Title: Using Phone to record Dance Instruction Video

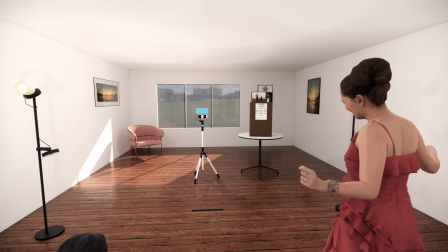(0:00)
When you are busy doing a recording make sure that the light is falling onto your face when you are doing the dance. It's best to do a dance recording during the day when you have natural lighting but if you aren't able to
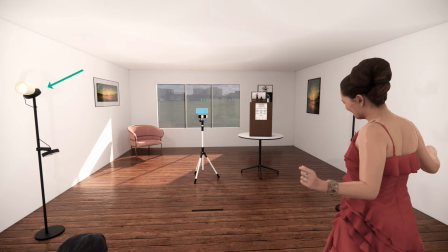(0:13)
do that then you can use artificial lights but just make sure that the lights are not captured in the shot that you're shooting. The only thing that should be in the shot is the dance that is happening. The other thing is don't have any lights or windows behind you
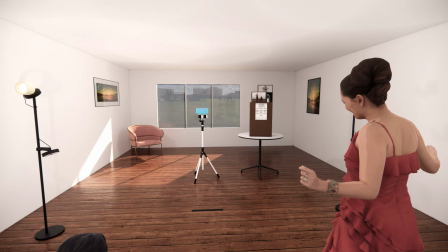(0:30)
preferably you want to have a plain background I'll show it in another snap when
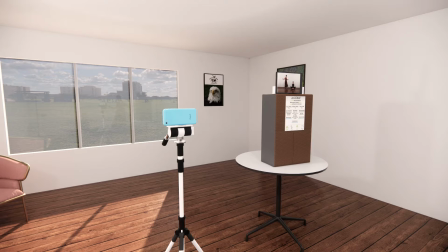(0:35)
it comes to the cameras themselves I've got two examples here one is on a tripod we're using a phone and the other one is on a makeshift a set of books or box we have a tablet over there try not to get somebody to hold the camera rather put it
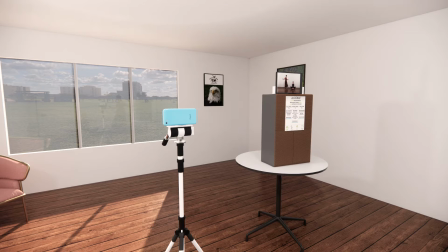(0:53)
on a tripod person might think they're very stable but you're going to constantly have moving if you do that so you're must stabilize it either using a set of box or books or on a tripod stand with a cell phone holder to position it the other thing that is important is the
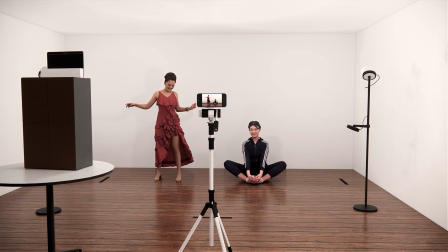(1:11)
positioning of the camera in relation to where you are now you see on the floor here there are markers to the left and right I've just made them much more obvious than what you would need to do you could just put a little piece of tape down there just to help you as to how far you've got to move so the ones on the
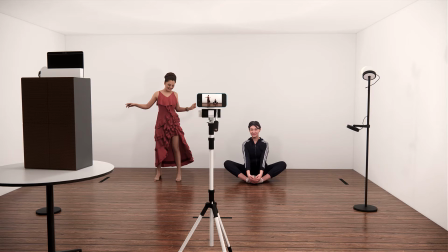(1:29)
sides are how far to the left you've got to move the one in front is how far forward you're gonna move and that's just to guarantee that wherever you move you are
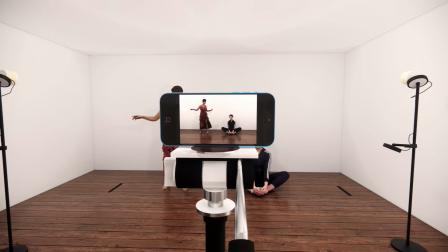(1:38)
focused on the camera as we have it here in the snap you don't see these markers on the side those are just to indicate that you don't go that far so if you are dancing and keeping to these left and
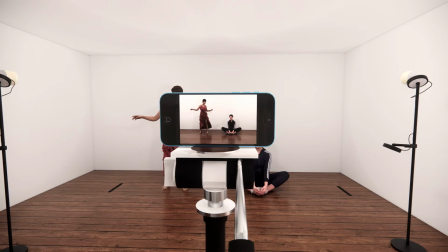(1:52)
right markers you'll always be seen in the shot itself so you've got to have somebody set the shot up for you position it nicely and just make sure that these markers are not in the shot itself you don't see these pieces of tape on the floor so they are just guidelines as to
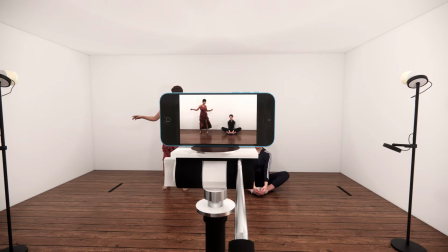(2:09)
how far you've got to move in the space when you're busy dancing and you've also got to see a little bit of clearance on your head on top and at the bottom because when you move forward you still want to be able to see your feet
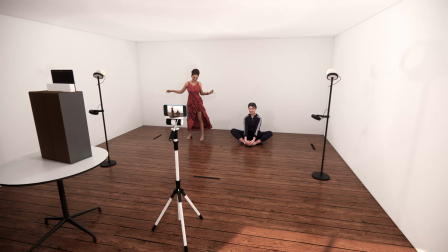(2:22)
Again from a different angle you can see here that if you move forward up until this line in front you want to make sure that the camera will still be able to pick up your feet there.